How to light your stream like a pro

So you want to get into content creation or you've been creating content for a little bit and you took the first bit of advice, which is if you want to be a content creator, all you have to do is start creating content. Great. You've got your webcam set up. The lighting looks a little bit flat.
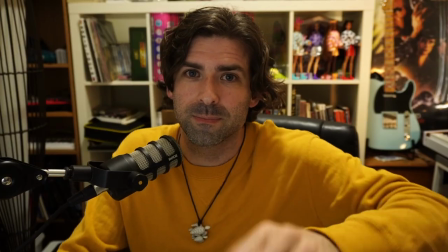[0:16]
So how do we go from this to this?
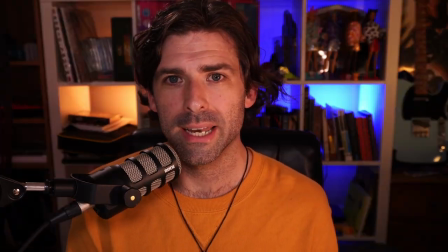[0:22]
Well, the answer lies in one simple technique and that is three-point lighting. As photography and filmmaking has grown, lighting actually hasn't change that much. You've got three lights that illuminate your face and your features. These are your key light, your fill light and your backlight. If you want to take that further you can then use the background light to lift the quality of your image that will allow you to create not just a pretty frame for yourself but also to create the space around you to match the energy of your content that you'd like to create. So when you're starting off lighting your scene I always recommend turning off every single light that you have on and then work it through one light at a time so you can isolate what that light is doing and then you're able to understand how to control that light to use it to its best effect. So what we're gonna do first is we're gonna turn off our house light and then we're gonna organize our backlight. I like to start with the backlight as it's a much cleaner isolation than the lights in the rest of the frame. What we're using is the Ulanzi right here without its filter. You can get it with a softer filter as well which is great for using on the face but when it comes to using it for the backlight I want to get as much pop out of that as I possibly can. So we've put this without the filter on it so we can get as much light out of that as possible. The diffuser on this light will knock out at about 50% of the light intensity. So taking it off means we've got a really strong beam coming from our backlight, which is gonna hit the back of our head. Great. And we also have this fantastic magic arm, which is a little bit longer. It's a longer sized magic arm. You can see a link to this below in the description along with the Lansi lights. And this allows me to clamp this to a fixed source such as a bookshelf or a computer table or something else that's hard surface so you can clamp this and angle the light so you can get the most out of it that you possibly want to get. So what we're going to do is we're going to turn off our house lights, connect our backlight and then work our way around to the front from there.
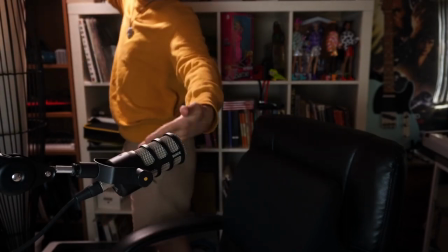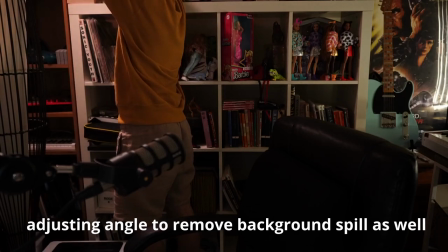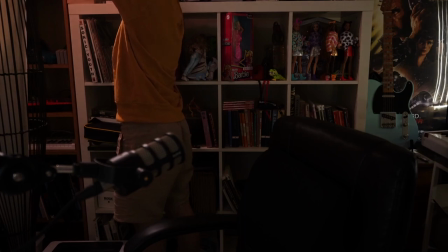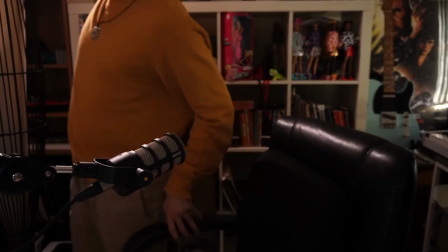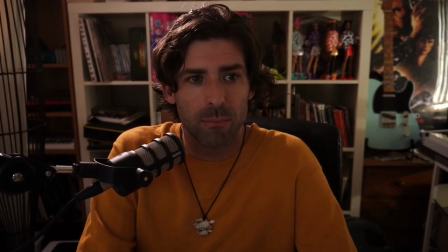[2:55]
Okay so now the only light sources that we have are the light coming from the ambient light in the room it is filming during the daytime so there is a little bit of ambient light
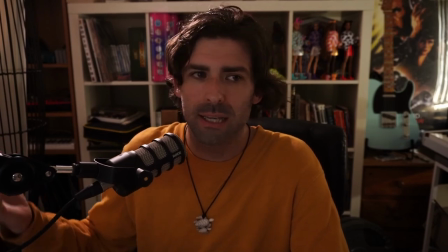[3:04]
as well as the light coming from our computer screen part of the ambient light there and our backlight as you can see the backlight is
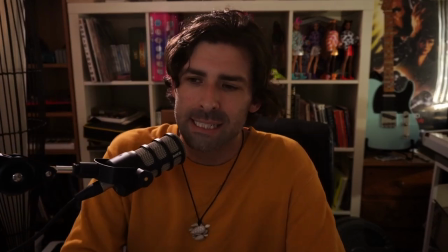[3:11]
quite nice and intense it really pops the hair that I have on my head and that's a really fantastic way to start so we can see it's already
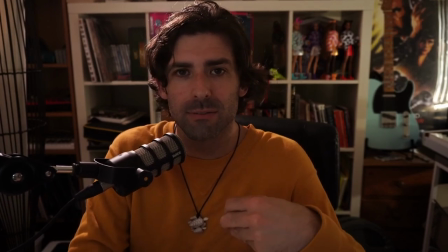[3:19]
changing the shape what it does with the backlight is it separates me from the background which is a really fantastic way to help your subject
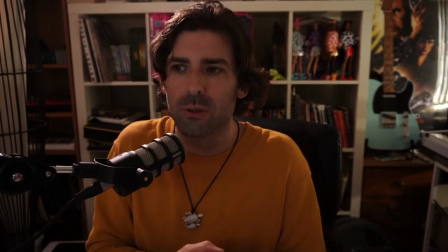[3:25]
which is you obviously we're coming to the stream to engage with you the content is about you and what you have to say so you want to make
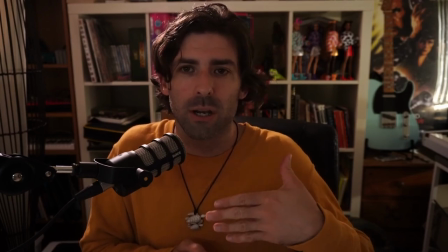[3:32]
sure that you can put yourself front and center and what the backlight does is it It helps to separate you from the background, which creates depth in the frame and allows you to really stand out. Really fantastic light. Okay, easy done. So what we wanna do next is we wanna be able to set up our key light. Our key light is the main source of light that will illuminate our face and our features and will allow us to pop once again from the background.
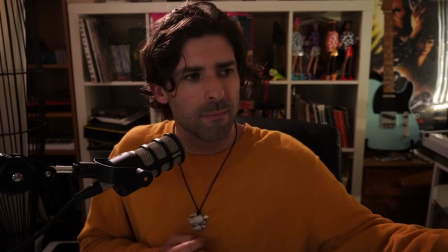[3:54]
Mine is currently sitting at maybe, maybe around sort of 35 degrees from the camera.
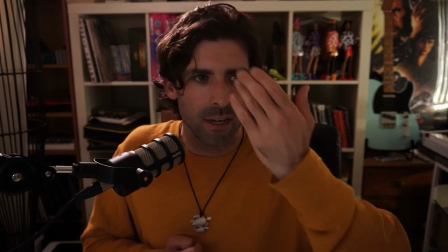[4:01]
And what that allows me to do is just get a nice sort of shape along the features.
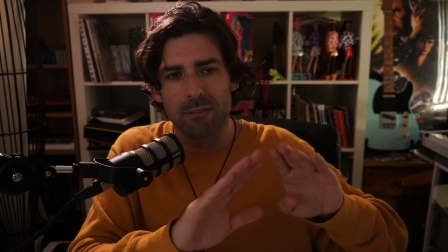[4:06]
You can also see with our backlight, and you'll see this with the other lights too, these lights don't have a very strong angle of light,
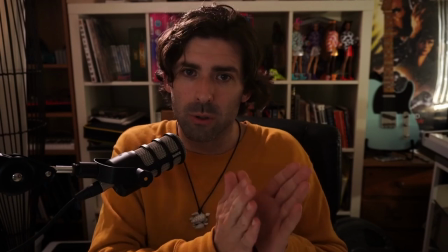[4:15]
meaning you can't really control the spread that the light comes in.
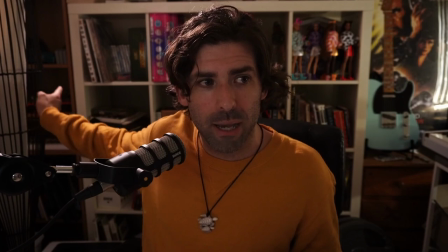[4:18]
So already with our backlight, we've got quite a lot of light hitting our background and that can be okay. But what you can do if you really wanna control the source is you can get something like aluminium foil or a bit of cardboard even, and you can actually place that around your light. You can get specialised black foil that they use in the industry, in the film industry to help shape light. And what that does is it creates a cone, a single source of light so it spots a little bit more.
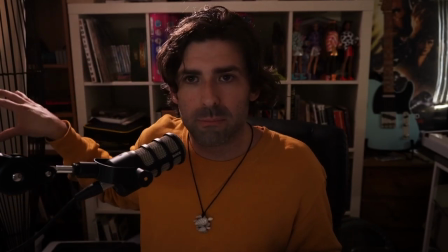[4:43]
So it just isolates the spot on your head as opposed to filling and spilling out the background there. You don't necessarily need to do that all the time but it can be a great way to enhance it even further. So what we're gonna do now is we're gonna turn on our key light
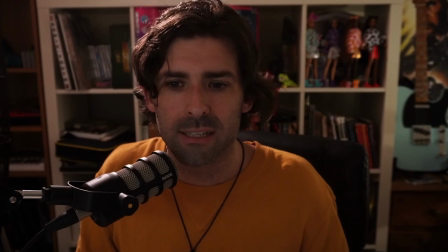[4:55]
and this light's gonna be the key source of light on our face and will help elevate us in the frame as well.
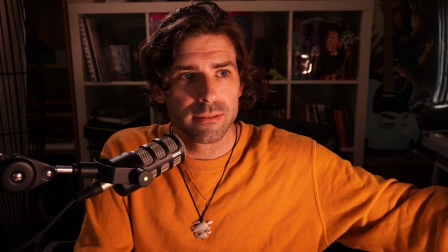[5:06]
Great, fantastic. So that's quite a strong source of light. You can see that that's that's wrapping around on my face.
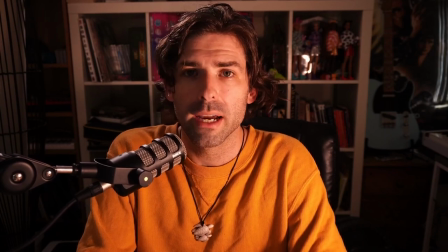[5:12]
What we have here is actually a little angle of light there. I think that's called Rembrandt lighting. So already there's a huge amount of light hitting our face.
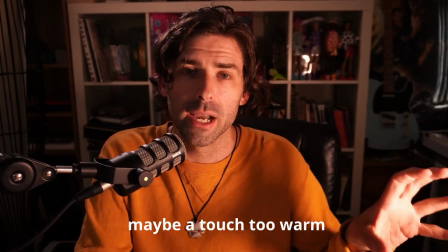[5:20]
I actually have this light set to a warmer color temperature and what that allows me to do is have a warmer,
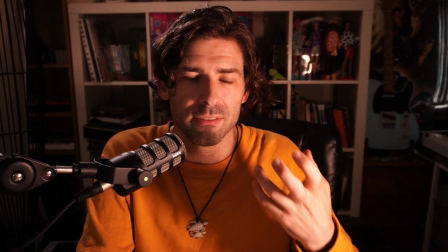[5:26]
more intimate feeling light on the face and that's a really great way to enhance the features of the skin tones as well as keep your subject really interesting. You can think about that as well with the color of the light with how you want to convey the content of your stream. It's a really fantastic way to get creative just with just with white balance.
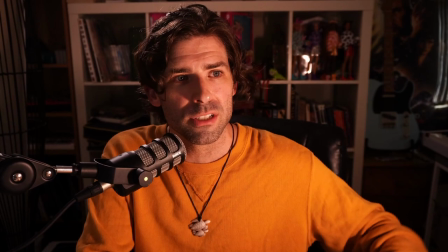[5:44]
So this light here you can feel it you can obviously see it's a huge difference on my face let's cover the light there and let's bring it back.
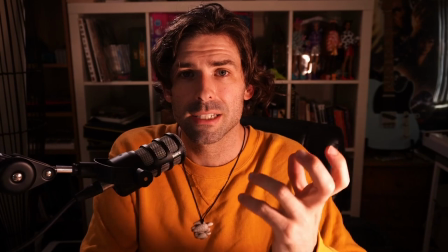[5:50]
Massive difference to the light that's hitting my face it's a very strong source.
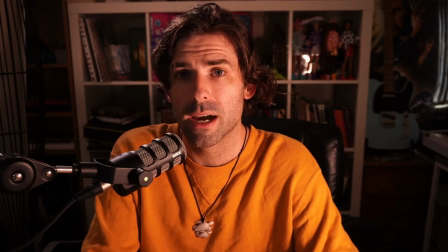[5:55]
Now what we want to do is we want to turn on our fill light so that's going to fill in the shadows on this side of the face
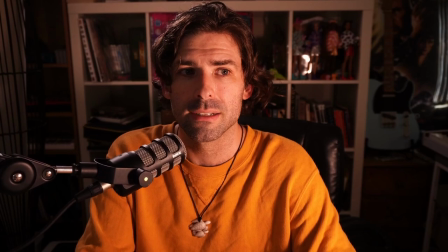[6:00]
and make sure that we can see into the other eye and that there's not too much harsh shadow on the side of the face.
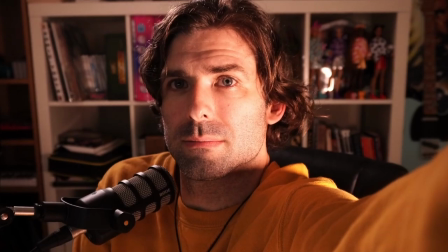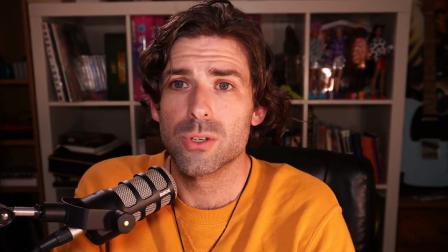[6:11]
Okay there we are now that's quite a strong fill light I might even turn that down a little bit.
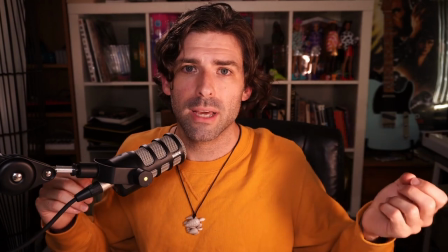[6:15]
Great there we have it fantastic okay so that's our key our fill and our backlight the three sources of light to illuminate the subject in the frame.
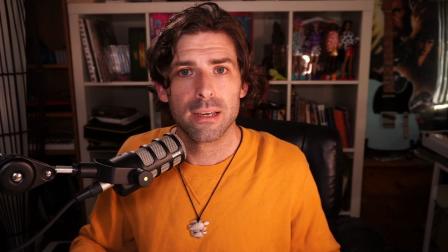[6:23]
Now what we want to do is we want to elevate that by lighting our background that's the next level in this evolution of lighting to make sure that we can create a nice cinematic look.
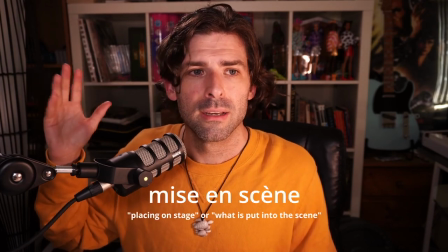[6:33]
As you can see, the background or the rest of the frame, the mise-en-scene, is we've got quite a colourful art department in the background of our shot there.
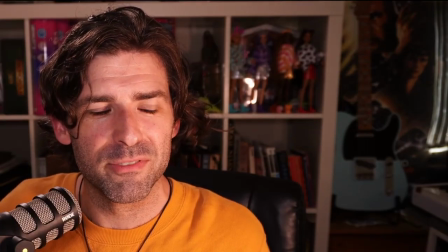[6:42]
We've got Barbie dolls and some film books. We've got a guitar. We've got a movie poster.
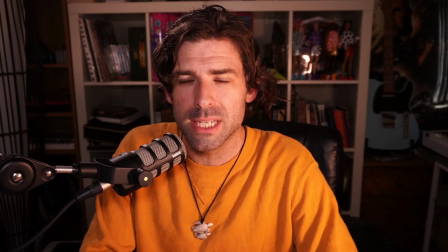[6:47]
We've got a whole bunch of stuff. And what we need to do now is create some more texture in the frame. And we can do that by using some background lights. And what I'm going to do is use some colour in the frame because i think that's a great way to help separate the subject and give some contrast between the subject and the background as well as make the background and the stream or the content just a little bit more interesting the lights that we're using to light the background are genio down lights that we've actually jerry-rigged instead of being ceiling lights we've used them as sources of light that we've just connected via a standard ac adapter now you can also use more the ulanzi lights if you'd like or any number of lights there's so many led lights on the market some great panels that you can use but i always recommend trying to find something that is rgb so you can control the balance of the frame with some color and some color contrast right so we're going to turn these on one at a time the good thing with these lights are that they um they have an app that can be controlled if you are to level up your content and go beyond the Ulanzi lights and go into the Aputure lights, the MCs, they are app controlled as well. So you can control them all from your phone or from another device. And they are also RGB operated. So that's sort of the main difference in the price point between these Ulanzi lights and the Aputure lights. The Aputure lights are fantastic for that reason, almost alone. It's a really, really useful app.